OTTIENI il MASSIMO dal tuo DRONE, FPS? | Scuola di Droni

benvenuti in un nuovo episodio di scuola di droni oggi andremo a trattare uno degli argomenti fondamentali per la riuscita delle nostre riprese sia per i nostri quadricotteri
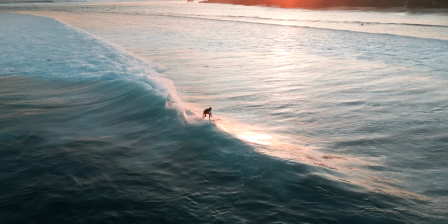11s
ma anche per le videocamere ma
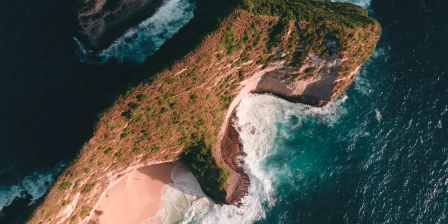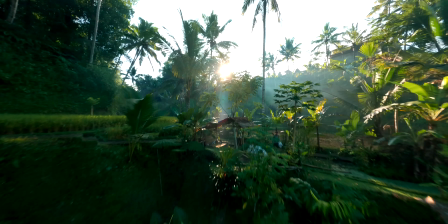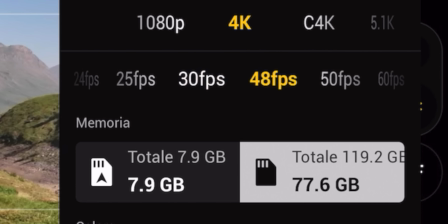27s
di cosa sto parlando degli fps quel settaggio che dovremmo impostare prima di
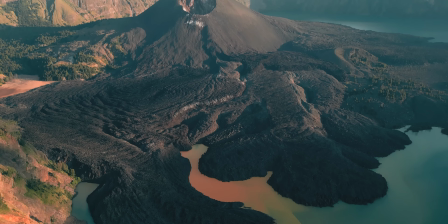34s
premere il tasto rack pensate la scelta corretta degli fps ci porterà ad avere un video con maggiore qualità. Innanzitutto cosa sono? Sono i fotogrammi al secondo che compongono la nostra scena.
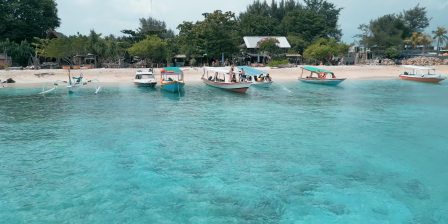47s
Quando guardiamo un video in realtà non stiamo guardando qualcosa che si muove ma stiamo semplicemente ingannando l'occhio con una serie di immagini. In questo episodio non voglio entrare troppo nello specifico ma vorrei condividere più che altro la mia esperienza. Una cosa è certa questo argomento tocca a tutti sia se vogliamo con un mini 3 pro o addirittura con un Mavic 3 o semplicemente stiamo riprendendo la nostra avventura con una action cam
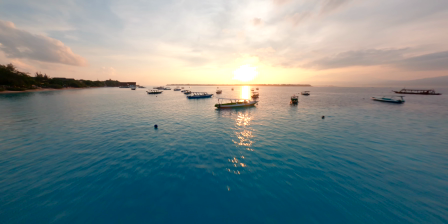75s
dovremo selezionare gli fps in ogni caso se utilizziamo più dispositivi nello stesso video è importantissimo impostare gli stessi fps oppure
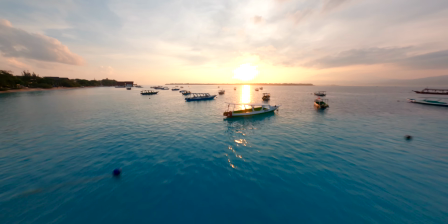87s
dei multipli ovvero se registro a 25 fps con un drone allora sull'action cam potrei utilizzare 25 fps oppure 50 fps oppure 100 fps Questo sarà fondamentale per non avere alcun tipo di problema durante il montaggio Qualche anno fa avremmo dovuto scegliere tra NTSC oppure PAL NTSC si utilizza in America principalmente mentre PAL in Italia e in Europa Ultimamente troviamo nelle impostazioni degli FPS 24, 25,
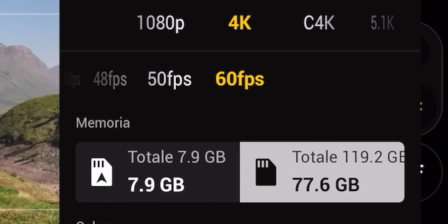120s
30 e così via Non dovremo più selezionare NTSC oppure PAL Più comodo perché se passavamo da PAL a NTSC dovevamo addirittura formattare la microSD. Concretamente a livello visivo cosa cambia girare a 24, 25, 30, 48, 50 o 60 fps? Iniziamo con i 24 fps che sono gli fps minimi per avere un'immagine fluida,
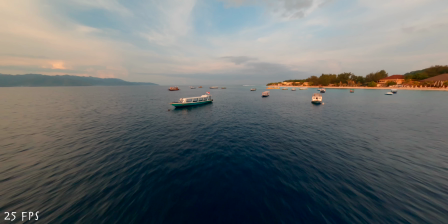147s
altrimenti il nostro occhio vedrà una sequenza di foto. 24 fps come ben saprete sono utilizzati nel mondo del cinema quando vedremo una
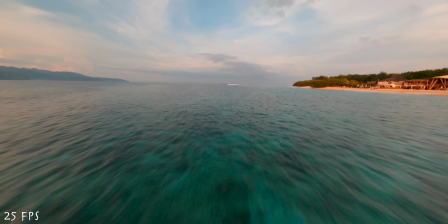156s
scena girata a 24 fps il nostro occhio associerà quella scena a una scena cinematografica utilizzare i 25 fps non cambierà molto dall'utilizzare i 24 ma sarà più comodo per rispettare la regola dei 180 gradi che consiste nell'impostare
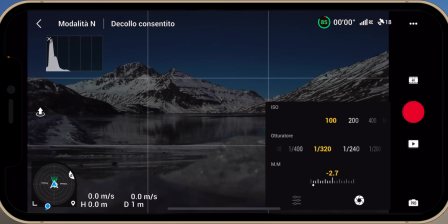173s
l'otturatore al doppio degli fps Di conseguenza se registriamo a 25 fps dovremmo impostare lo shutter speed, l'otturatore a un cinquantesimo Passiamo ai 30 fps che a mio avviso sono un ottimo compromesso tra
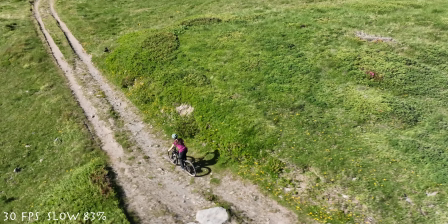189s
fluidità della scena ma anche possiamo ottenere un ottimo motion blur Con 24 fps il motion blur sarà molto più evidente rispetto ai 30 Che cos'è il motion blur?
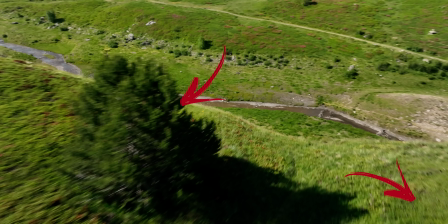202s
Non è nient'altro che un effetto di mosso ai lati Questo mosso ai lati, il motion blur, ricorda molto le scene che vediamo al cinema. Passiamo ai 50 oppure 60 fps. Sicuramente avremo un video molto fluido, con pochissimo motion blur,
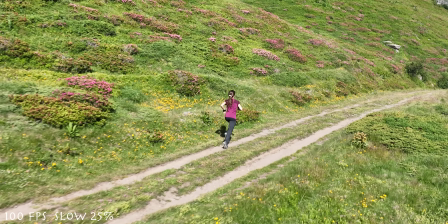219s
ma attenzione perché utilizzando 50, 60 o 100 o 120 fps avremo una perdita di qualità.
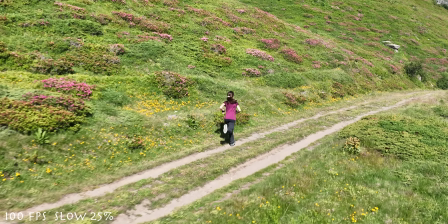227s
Questo perché avremo lo stesso bitrate, ovvero 100-150 Mbps, ma avremo più fotogrammi, di conseguenza avremo una perdita di qualità.